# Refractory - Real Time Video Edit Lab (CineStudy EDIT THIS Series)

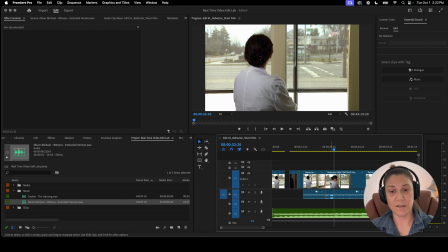That's actually nice. Okay. Boom. Okay. Watch this.
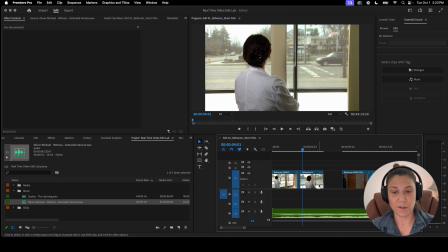Boom. No cars. Let's delete that. Put that there. Let's get it right before the car comes in. Because a little bit of action is nice. Keeps the brain focused on it.
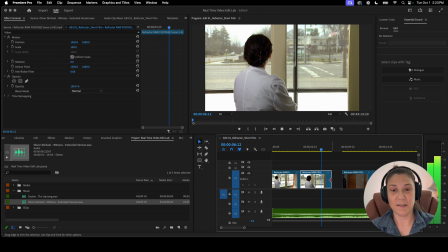Yes. And I like that stillness where there's nothing, right?
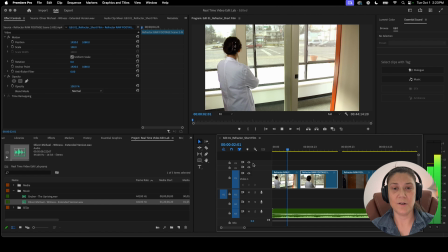So boom, cars, busy. I'm gonna make that cut a little cleaner, but right now, see how the angle here, the lines are a little like tilted and crooked?
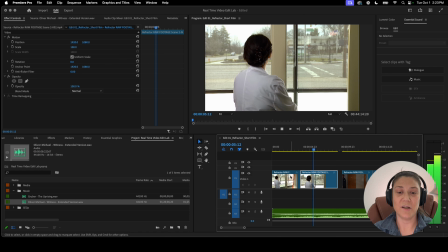I'm gonna fix that in just a second to match this, how it's nice and straight. And also look where she is over here.
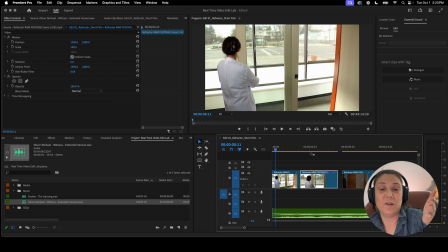She's off to the left more, and over here, she's more centered. So the brain doesn't have to be like, oh, she was way over here and now she's in the middle.
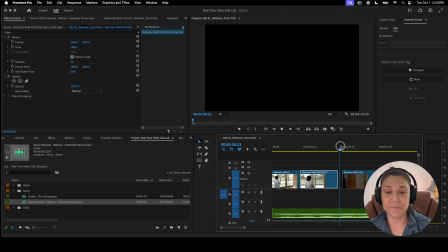I'm gonna fix that in just a second. Actually, I'll do it now.
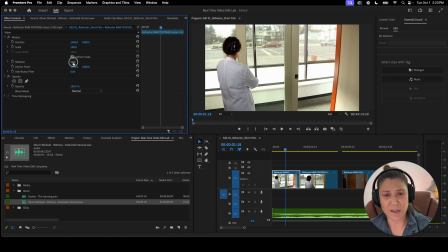So what we're gonna do is we'll do a little bit of a rotation, right? That looks a little straighter. I'm gonna zoom in to remove those crop marks. See how far over I could go. I could go about there. There we go. And I like to keep, let's see how far down we could go right there, because the edge, see the edge on the right there?
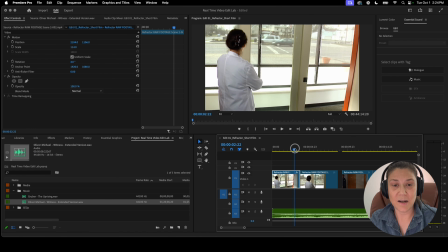Got to cover that. So I like to keep the eye line and the head line similar. So see how she jumps from, watch her head. Her head is there, and now it's there.
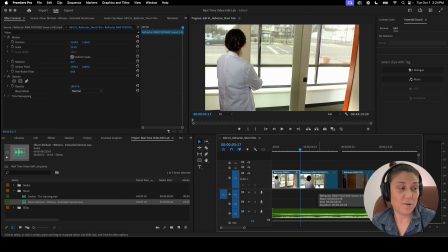So what I'm going to do is, you can't see it, but I go to the last frame on the first clip, put my finger on the head or the between the eyes if they're facing you,
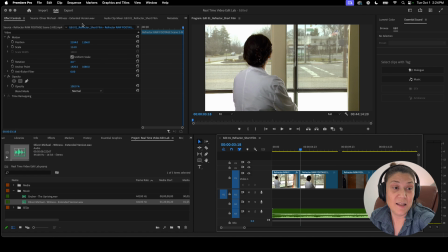go to the next shot, and then I frame it up. I frame it up so it's kind of in the same spot so they don't jump, right?
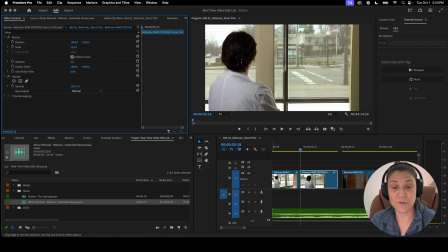Without cutting off her shoulder. So check this out. See how much nicer that was? It was more aesthetically pleasing on the eye.
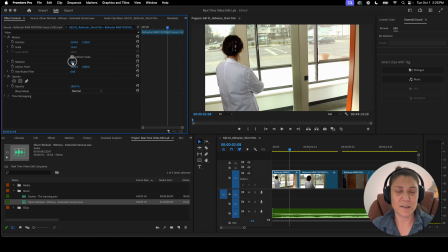This is still a little crooked to me. I think they're like tilted down. I could do like a skew, but I don't really want to get that into it. Nice. Nice stillness. Boom.
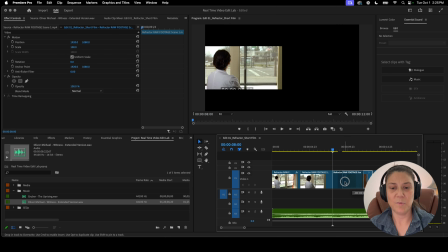And then we'll bring them in.
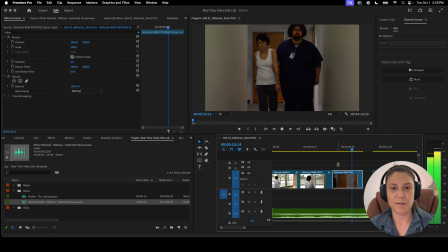I'm gonna, before he looks at, oh, maybe look at her. Before he looks back. He's looking at her. He's got the arm. He's in control.
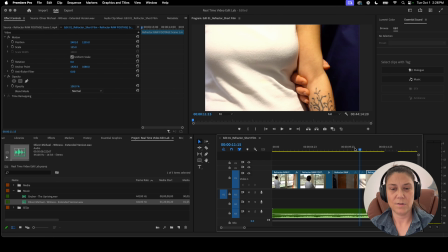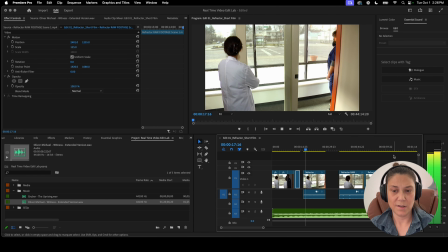She's not happy. Okay, we're getting somewhere. All right, so let's get the best shot.
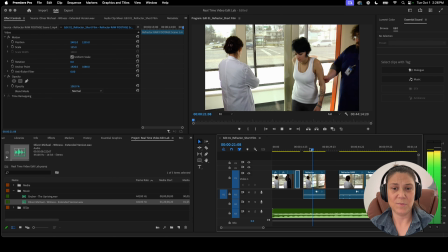He kind of just throws her. What a dookie.
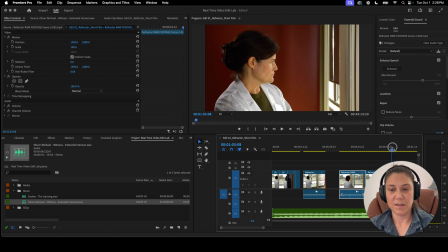Don't like that shot. Or maybe, we'll see. Okay, I think he wanted, it seems like the director wanted this.
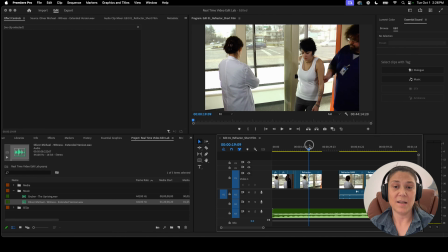Seems like he wanted them walking in, throw, and then cut to a close-up of her walking by.
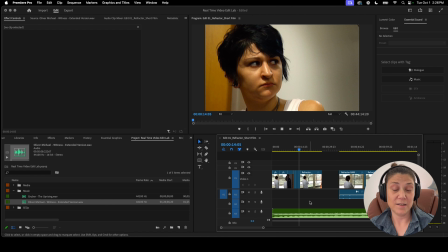That's the gist that I get from what they cut. So let's see if we can make that happen.